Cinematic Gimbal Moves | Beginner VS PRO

Beginner versus pro. What's the difference when it comes to shooting cinematic gimbal moves?
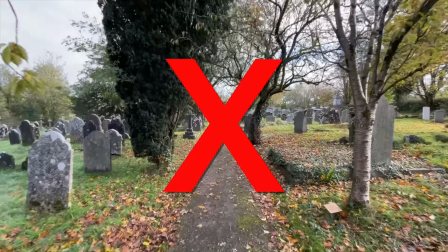And how do we take our footage from looking shaky and amateur to smooth and professional? Well, that's exactly what I'm going to be showing you how to do in this video. It's coming up. Hey everyone, Steve here from Learn Online Video, and today I'm going to be showing you the difference between beginner versus pro when it comes to shooting cinematic and professional looking gimbal moves.
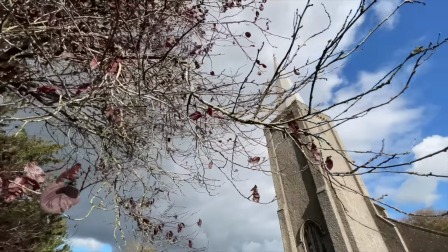I'm going to show you how by simply making just a few simple tweaks to the way you shoot can dramatically improve the production value of your footage.
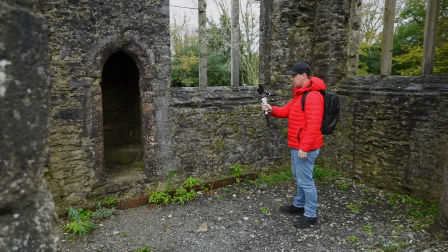I'm going to be shooting two sequences at this location today. The first will be how a beginner might capture this location, including all the mistakes they might make.
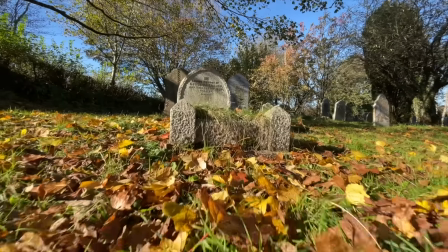And the second will be how a professional or someone with a lot more knowledge and experience might capture that same location.
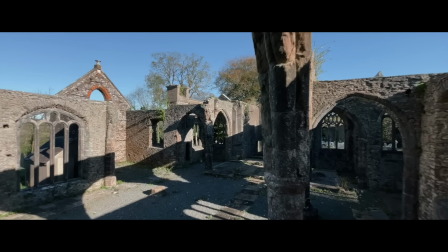And then at the end of this video, I'm going to edit those two sequences together using music, color grading, and sound effects to see what results we get. And hopefully you'll be able to see a huge difference between those two sequences and have a much better understanding as to why one looks much better than the other. You can then apply those exact same techniques to your films and videos.
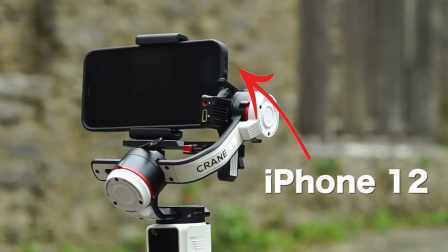I'm going to be shooting everything today on the iPhone 12 and combining that with the all-new Zhiyun Crane M3. This is a great gimbal for these types of shots because it's able to take the payload of both smartphones as well as DSLR and mirrorless cameras. But for simplicity, I'm going to be shooting everything on a smartphone today. As always, all gear used in this video will be linked in the description below.
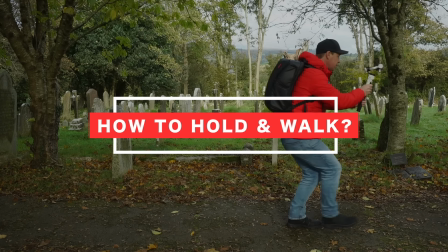Now, how should you hold and walk with your gimbal? Well, let's start off with how not to do it, shall we?
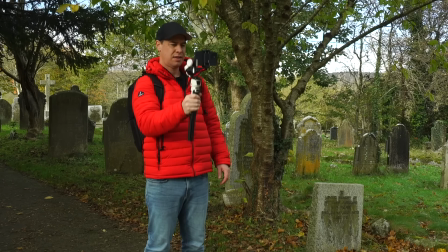Here he is, look, Mr. Clueless. He's holding his gimbal with one hand and he's putting zero effort into the way he moves and walks with his gimbal.
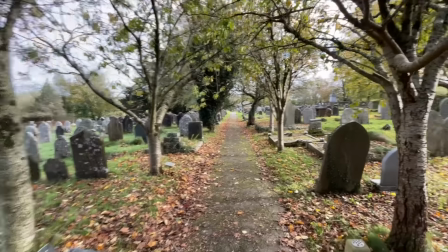What a complete kook. Let's take a look at his footage, shall we? Yep, as expected, a shaky and amateur looking shot. Bloody awful. Okay, now let's see how someone with a bit more knowledge and experience might capture that same shot. First things first, we're going to hold our gimbal with two hands. Having 2 points of contact on your gimbal will massively reduce shake and help you get a much smoother shot.
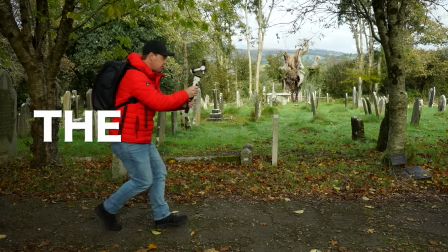I'm now going to start walking forwards doing the ninja walk. What's the ninja walk?
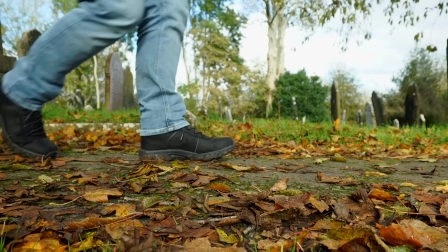It's basically a slightly cooler way of saying walk heel toe, knees slightly bent.
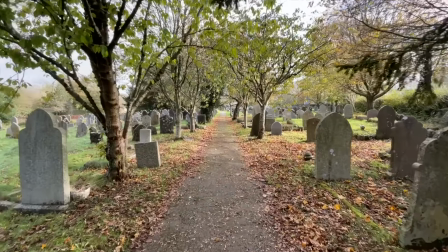This will help reduce your impact on the floor, impact that will ultimately travel up your body, down your arms and onto your gimbal. Now, this is considered the textbook way to walk with and hold your gimbal, but equally it's really important that you experiment and do what works best and is most comfortable for you. Camera movement. Okay, a common mistake I see beginners make is trying to shoot multiple shots all in one clip.
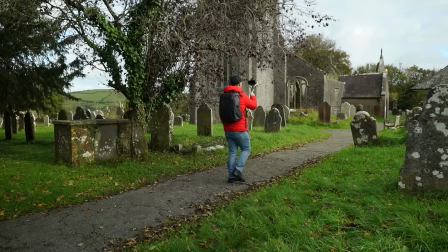Take Mr. Clueless, for example. Here he is trying to capture some footage of this church.
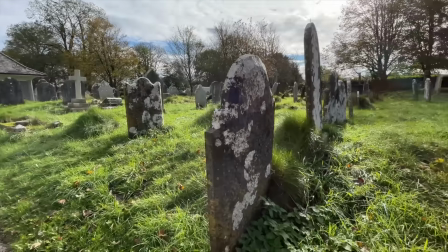He's walking forwards. That's not too bad, I guess. But now, oh, here he goes. He's turning his camera down towards this gravestone.
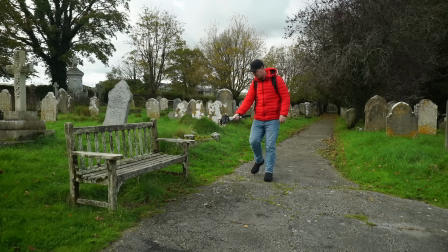And now he's off over this way and he's going to try and capture some footage of this bench.
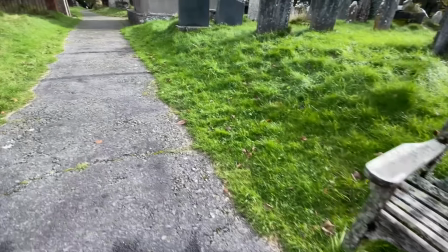This shot just feels all over the place. It feels very messy and lacks a clear or defined focal point. So how can we improve on this? Well, instead of trying to capture multiple shots all in one clip, focus on just one camera movement per clip.
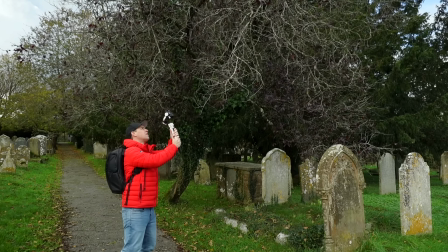Let's start with another shot of this church. I'm going to lock focus and exposure as always, and this time replicate a slider shot using my gimbal.
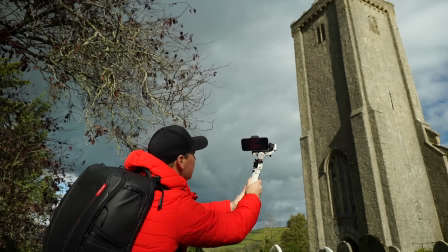I'm going to slide my gimbal from left to right and reveal the church from behind these branches.
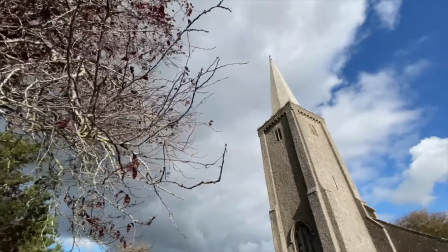This was shot using the wide angle lens, but experiment with different lenses if you have them.
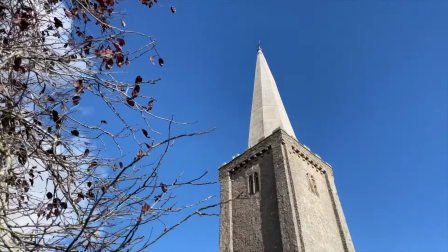Here's the same shot, only this time using the standard lens. Okay, moving on, shot number 2.
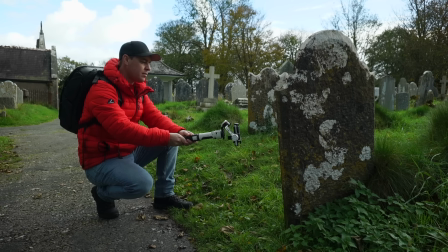Let's start low, lift our camera up and replicate a jib shot.
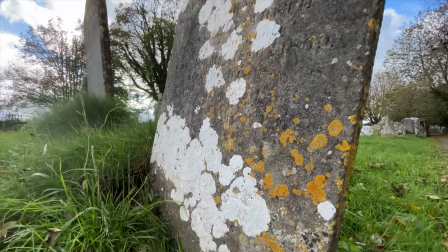This shot not only captures an unusual perspective, but also mimics camera movement often seen in Hollywood feature films.
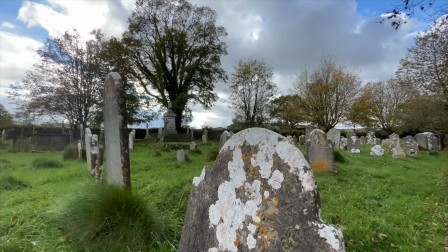This really helps add production value to this footage. Okay, shot 3, final shot of this bench.
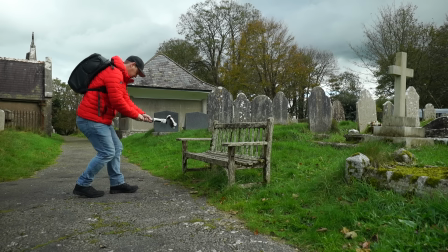This time I'm going to start with my camera above and behind the bench and pull back.
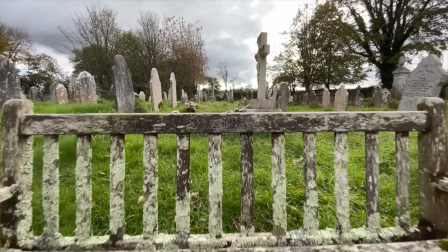This shot establishes the location, then reveals the focal point in a much more creative and interesting way.
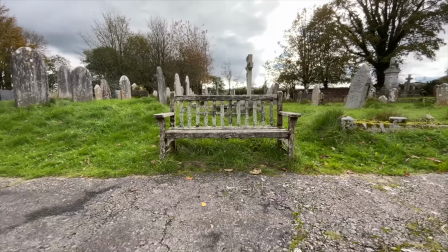And now let's look at all 3 clips edited with some cinematic music.
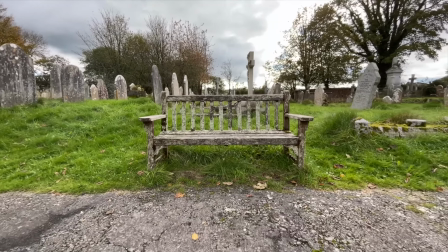Okay, much better, much more professional and cinematic looking.
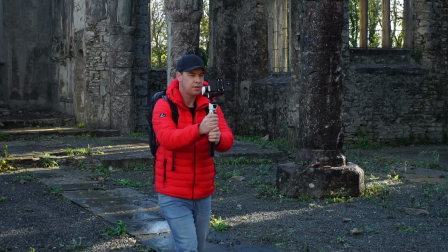Okay, moving on, my next tip when it comes to camera movement is to try multiple camera movements all in one.
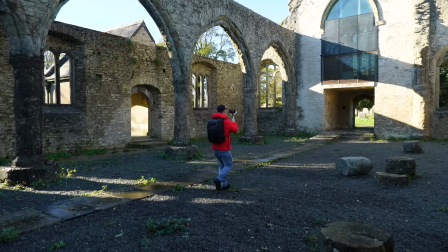Take this push forward shot, for example. I want to include the top of this church in the shot, but I'm not able to fit it all in the frame.
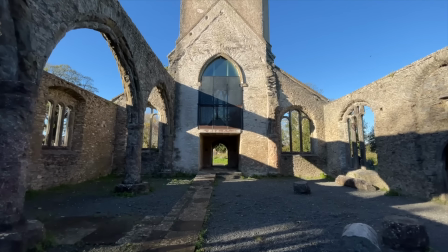So whilst pushing forward, I'm also going to tilt up.
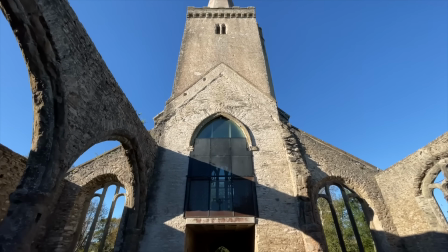This creates a much more cinematic movement and works great for any large focal points because it allows you to see everything all in one shot.
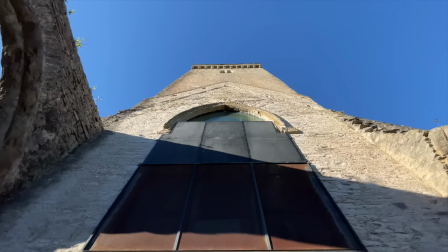For the best results possible, try to keep both your push forward and tilt up movement smooth and consistent.
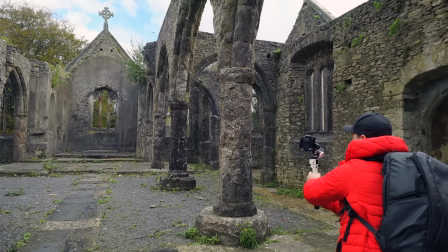Foreground. Foreground foreground is a great way to give your gimbal shots more depth and movement. Mr. Clueless is back. Look, here he is trying to capture a slider shot of this window.
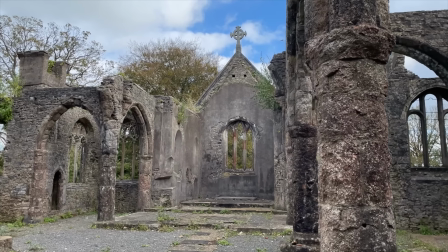No foreground has been used in this shot though, so the camera movement is very subtle, almost unnoticeable and a little bit pointless.
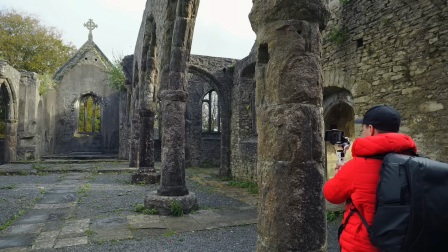So how can we improve on this? Well, we could use foreground. This time I'm going to do the exact same movement, only this time I'm going to use this pillar in the foreground.
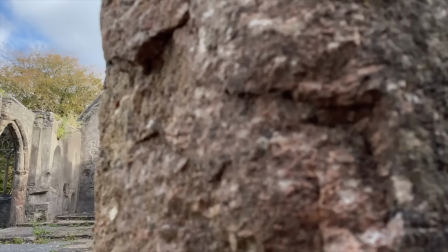Just look at the difference this makes. Much more depth and movement to this shot.
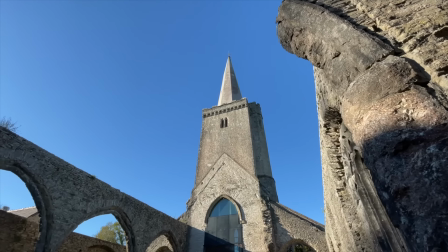By simply adding foreground to your shot, you can dramatically change the look, feel and pace of your footage, and this makes for a much more interesting and dynamic look.
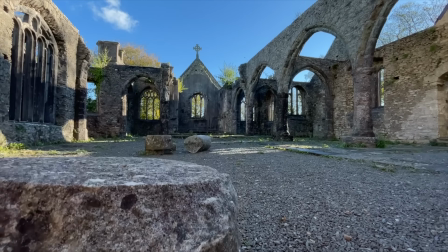Here's one more example. This time we're going to use this stone as foreground and lift the camera up to mimic a jib shot.
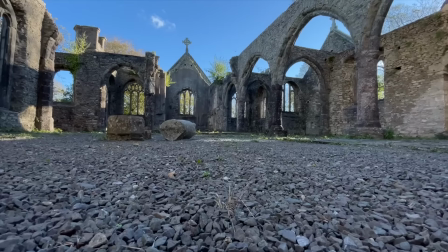Lots more depth and movement in this shot. Now let's see the same shot without the stone in the foreground.
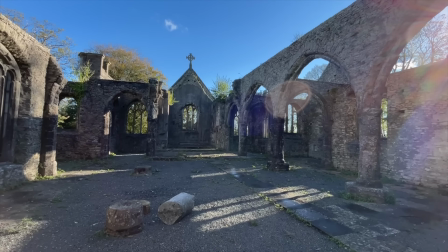It's okay, it still works, just much less movement without the foreground.
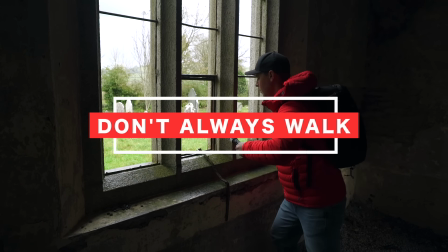Don't always walk. But what do I mean by this? Well, let's take Mr. Clueless, for example.
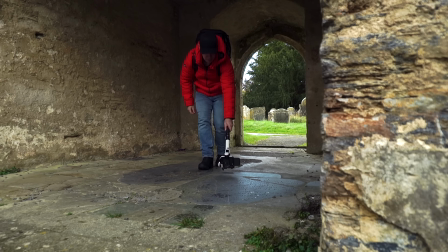Here he is trying to capture a push forward shot low to the ground.
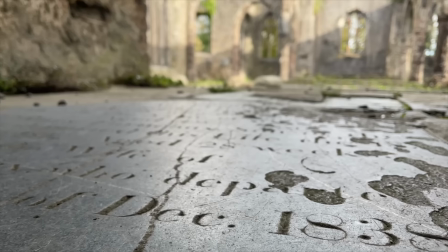He only needs to move his camera a couple of feet to get this shot, but because he's walked, the shot is looking a little shaky.
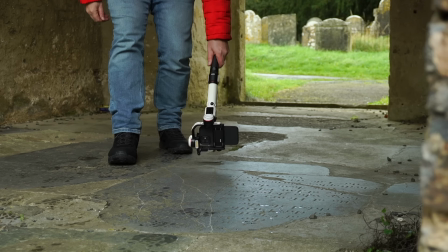So how can we improve? Well, don't move your feet. Instead of walking to achieve this shot, try just using your arms and upper body.
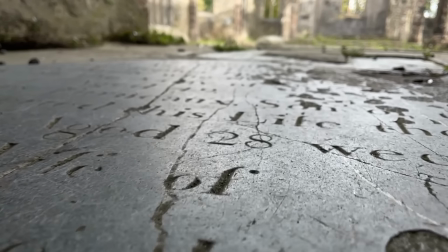This will often result in a much smoother camera movement, particularly on close-up detailed shots like this one.
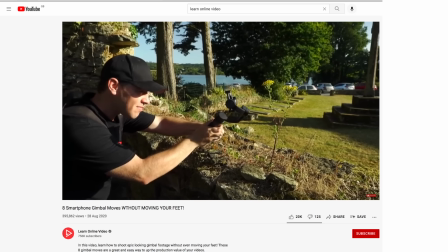I have an entire video dedicated to gimbal moves without moving your feet. I will link it below. Now, if you do want to move your camera longer than arm's length, then of course walk. But if you really want to take your footage to the next level, then try attaching your gimbal to an extension pole.
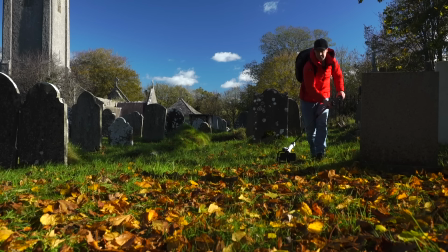Take this shot here, for example.
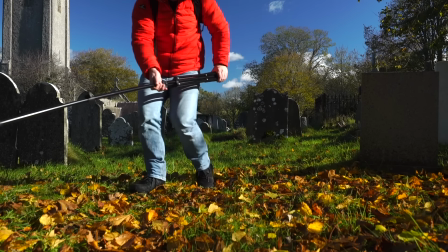With my gimbal attached to an extension pole, I'm going to push forward with my camera nice and low to the ground, making the most of these autumnal leaves.
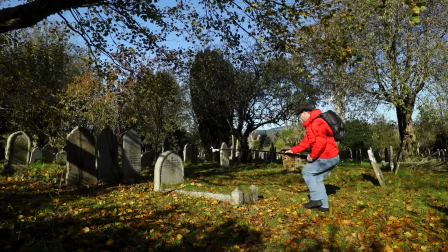I'm going to keep pushing forward and then lift my camera up, all the way up into the branches of this tree.
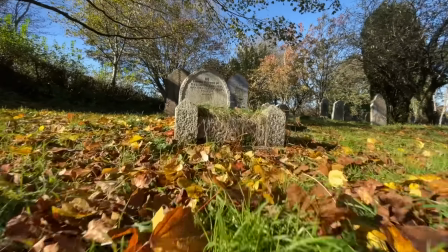Let's take a look. Camera pushes forward nice and low to the ground, skimming above these leaves, then rises up over these gravestones and into the tree.
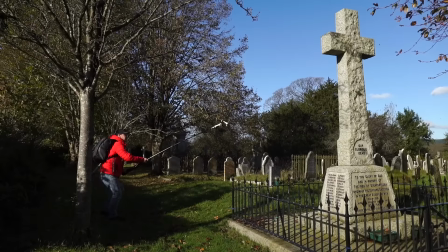This shot has much more production value. Combining an extension pole with your gimbal is the ultimate setup for cinematic camera movement.
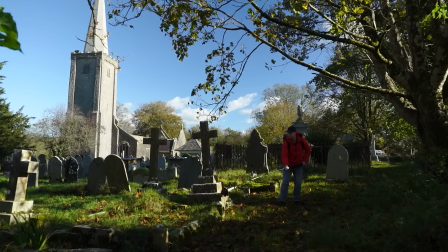This setup will allow you to replicate camera moves that are often seen in big Hollywood blockbuster films.
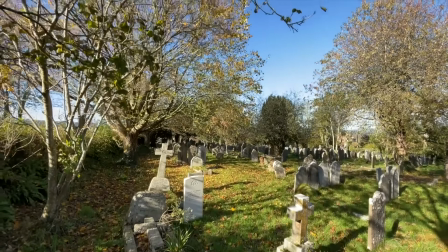You'll be able to replicate jib shots going from low to high. These are a great way to establish a scene and add serious production value to your films and videos.
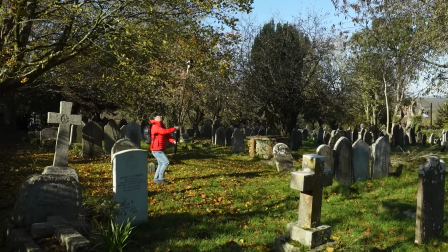You'll be able to replicate drone shots by pushing forward with your camera at an elevated position.
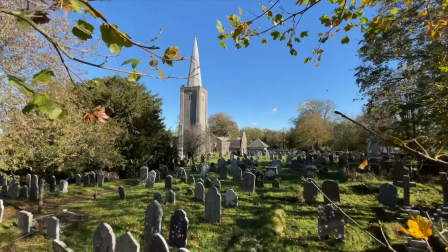Again, use foreground to add depth and even more movement to your shots. Let's check in on Mr. Clueless and see how he's getting on.
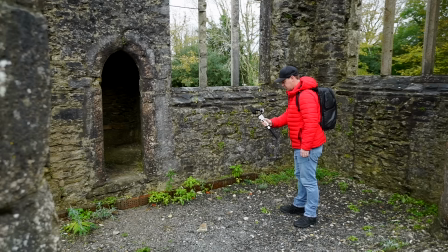Oh look, here he is inside the church holding his gimbal with one hand, shooting very basic pans and tilts of this doorway.
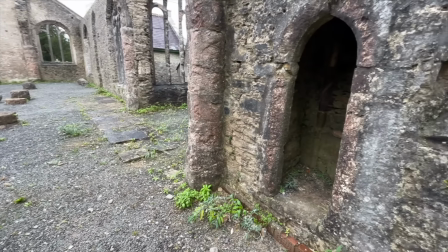Let's take a look. Yeah, really not great this one. Shot at eye level, not cinematic in any way.
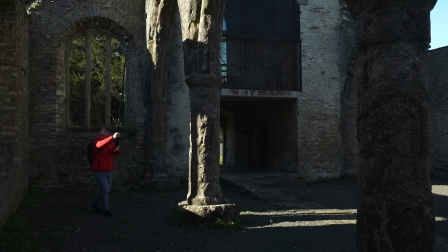Okay, how far can we push this extension pole technique? This time, I'm going to start with my camera as high as it will go and push forward through these arches.
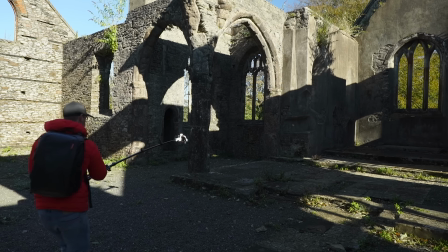I'm going to slowly bring my camera down, still pushing forward all the way through the church, keep going through these arches and up and out of this window.
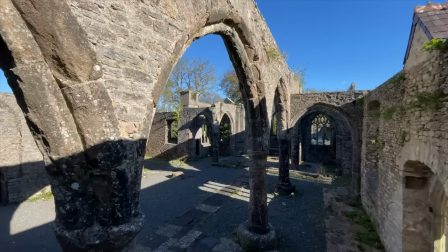Let's take a look. Okay, camera starts nice and high and goes through these arches. This could easily pass as a drone shot.
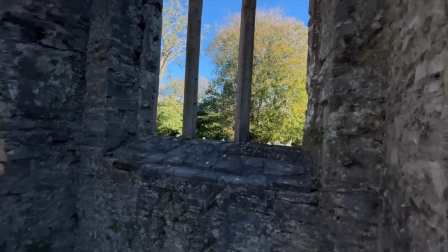With long shots like this, you can always add a speed ramp. Camera keeps going up and out of this window.
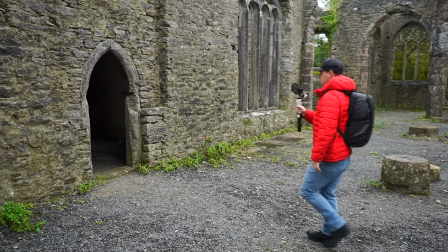Nice. Get creative. Here he is, Mr. Clueless, only capturing the most basic shots.
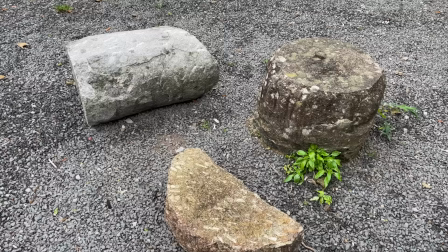A push forward, which is wobbly and looks terrible. Now a shot of these broken pillars on the ground.
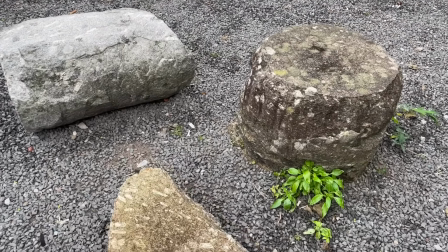Again, shot at eye level, boring and amateur. How can we improve?